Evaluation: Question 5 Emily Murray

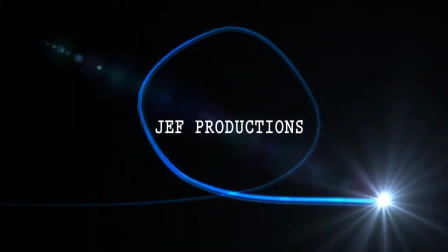4:12 This plot makes our thriller film much more original than an ordinary murder film,
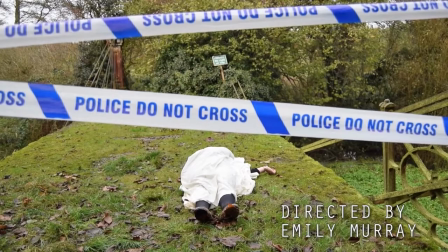4:17 therefore gaining key interest of our target audience and in making them want to watch the rest of our film.
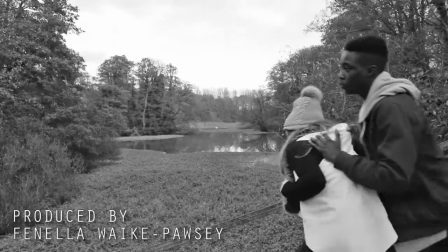4:26 We thought that setting was a very important aspect to our film.
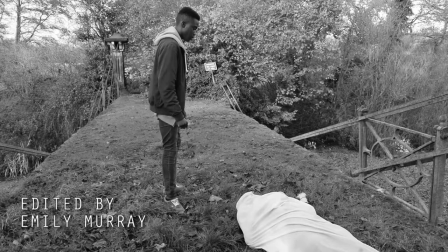4:30 In order to make the film as effective as possible, the location needed to be successful in heightening the tension within the plot.
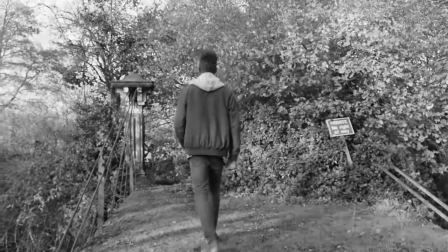4:37 We chose a rural location for the film,
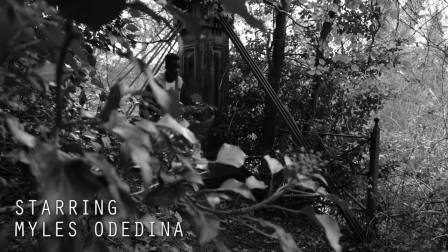4:40 as we believed that using a rural isolated location for a murder-based plot would help in bringing out the dramatic and shocking nature of the film.
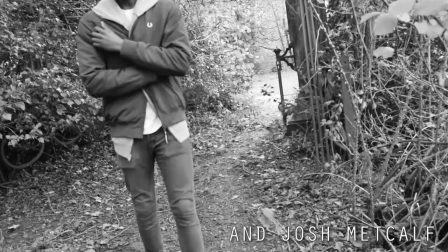4:50 The setting of our film is an isolated bridge overlooking a large, picturesque lake.
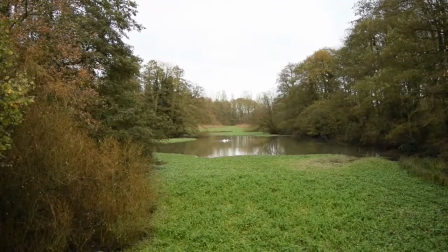4:56 The contrast between the sinister run-down bridge and the picturesque lake is key in foreshadowing the nature of the film.
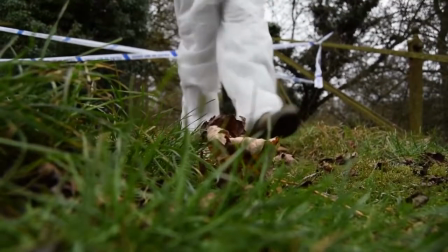5:04 The contrast between good and bad between the lake and the bridge could be linked to the traits of the antagonist in our film,
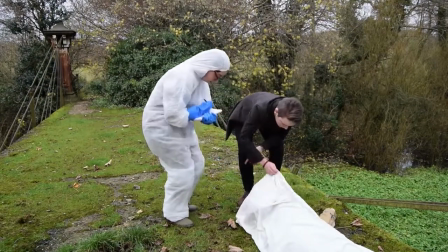5:12 representing his split personality. The picturesque lake also contrasts with the sinister nature of the bridge and the murder,
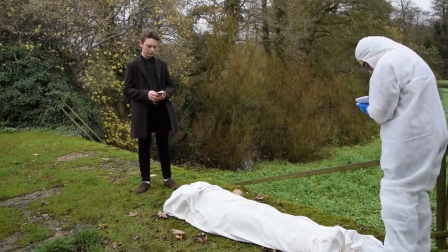5:21 therefore benefiting the dramatic nature of the plot overall and attracting our audience.
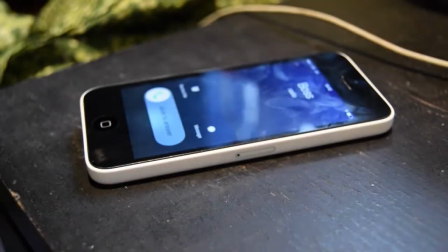5:28 All of the elements above help to create the maximum amount of anticipation, tension, and shocking action within our film,
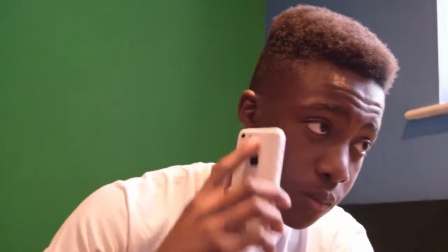5:36 in turn helping to attract the audience we have targeted.
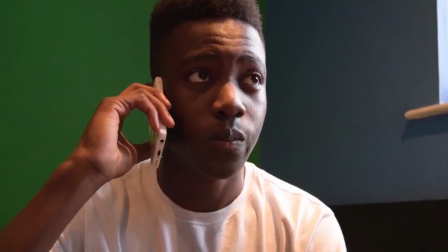5:40 These key elements have been thought out and carried out in a particular way in order to grasp the interest of the audience of which we targeted our film at.